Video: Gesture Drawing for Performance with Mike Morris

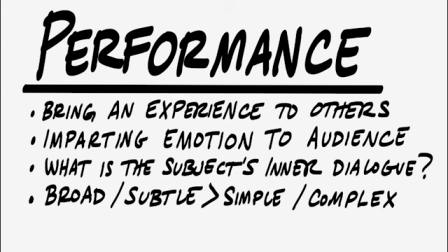(4:23)
Some performances can be very broad, they're very outward, so you know at a glance what the subject is feeling or thinking or doing. The simplicity of broad performances lends itself really well to things like comedy, where you're telling a joke and you're just laying out those thoughts or lack of thoughts and emotions out plainly so your audience sees it instantly,
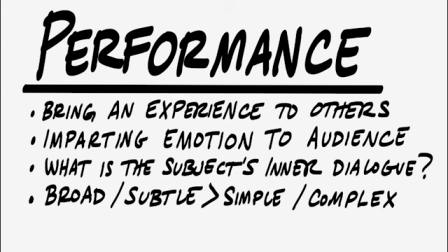(4:43)
gets the joke, and you get that laugh that you're after. Other performances will tend towards the subtle, which can be more complex to portray because of the internal nature of what your subject is going through. That you need to really do your observations to see how those subtleties can be portrayed outwardly.
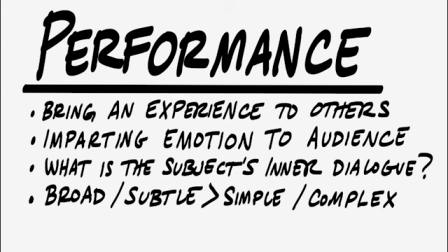(5:03)
going from an internal source to an external display. Those subtleties that you have to more weave your way through lend themselves more towards the dramatic than the comedic. In keeping with that, the physical action of the broad or more simple performances tend towards the more straightforward,
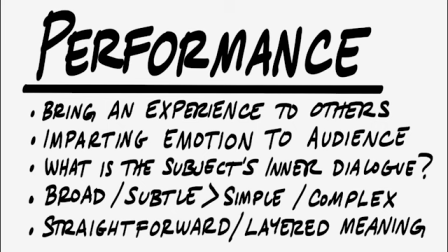(5:23)
whereas subtle or more complex internal emotions have more of a layered meaning in the posing, even contradictory in some cases, like two emotions that are in competition with one another, both being portrayed at the same time.
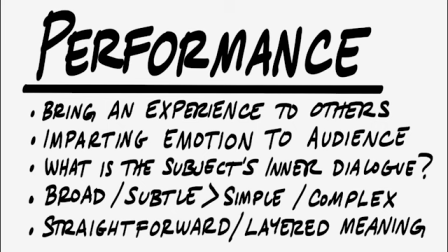(5:38)
For instance, if somebody's opening a birthday present that they don't particularly like but still want to be polite about receiving,
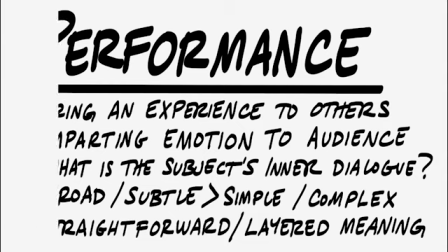(5:45)
could have very awkward body language to reflect those feelings. A great artistic tool we can use is line of action,
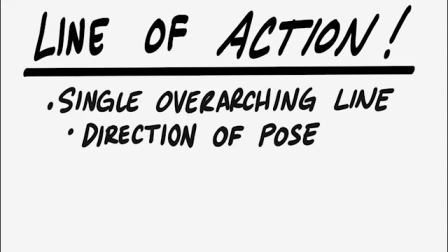(5:52)
a single overarching line that denotes the direction of a pose or the body language of a subject.
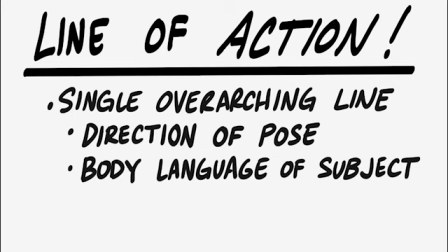(5:58)
Using line of action, we're going to try and tap into that nearly universal shared body language that we as humans tend to utilize.
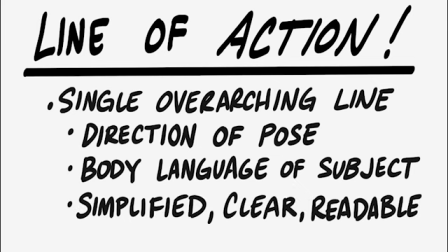(6:06)
Line of action can help us simplify that body language and boil it down to its most basic elements for clarity and easy readability.
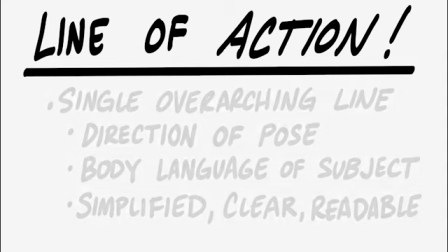(6:15)
Let's look at some examples.
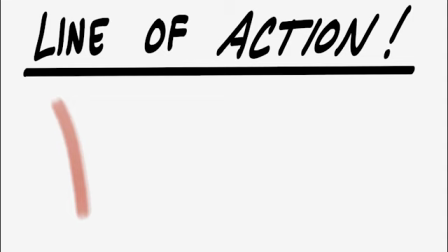(6:16)
First example is a slightly curved diagonal line, followed by a figure that looks distressed, taken aback, or surprised. Next, we'll do a very similar curve, only canted a little bit more forward from the last one. The corresponding figure looks a little bit more confident, or self-possessed, or at any rate, more comfortable.
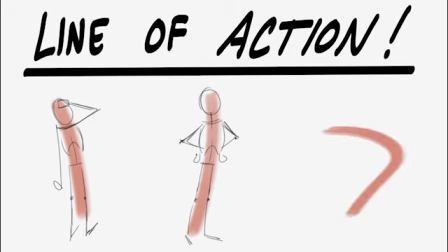(6:35)
The third line of action we have here gives a more drastic curve, with a corresponding figure that looks like it's readying, or sneaking around, or giving off more of a feeling of subterfuge. Now let's talk a little bit of armchair psychology with some of our line of action choices.
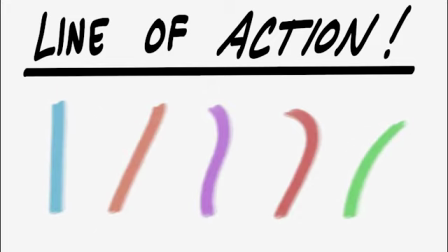(6:52)
Featured here are several different lines of action, each with a different color, each with a different shape. First up, this perpendicular, straight up and down blue line. A line of action like this can promote a stalwart steadiness or rigidity or stoicism.
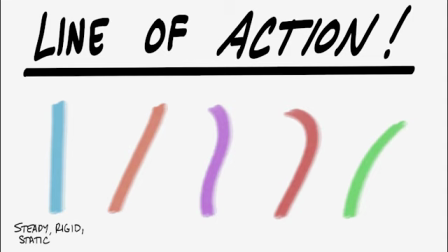(7:06)
It gives a very static feeling, like something isn't going anywhere anytime soon. So as a follow-up pose, it becomes our trusty park ranger. Next we have a diagonal line of action. Diagonals tend to evoke feelings more of motion.
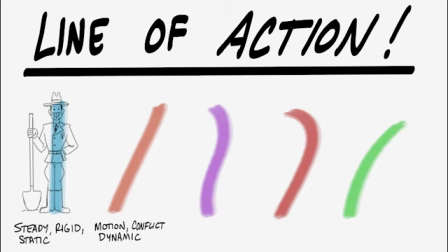(7:21)
They're more dynamic. They can even provoke ideas like conflict, like getting in somebody's face. So for the follow-up pose for this, we have a rather indignant and angry ballerina.
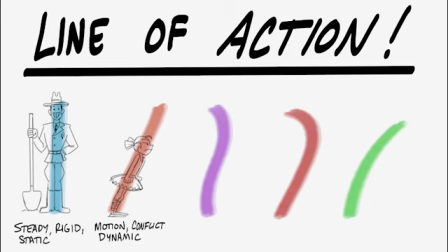(7:36)
Up next is this purple S-curve. S-curves can go a lot of different ways, but in this case, we're using it more of like a slumped over S-curve. This can denote sadness or a mournful body language. It can also denote things like somebody who's super chill and laid back.
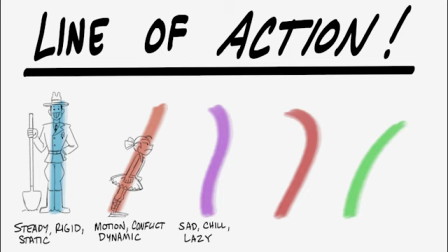(7:51)
We can also imply feelings of tiredness or laziness with a line of action like this. Follow-up pose, the venerable slacker. Moving on. The red line of action here has a couple things going on. It's both curved and straight at the same time.
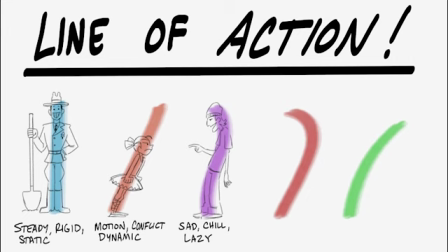(8:06)
This gives me a feeling of something bold or victorious, a very heroic. Or you could go the other way. It could be very aggressive or pompous. Somebody that is throwing their weight around. For the connected subject, I chose a superhero, which is standing boldly against evil, but with a confidence that says, yeah, I've got this under control.
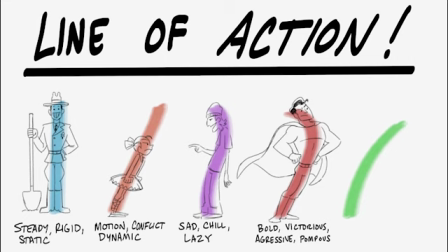(8:26)
For this last green line of action, we have a curved diagonal.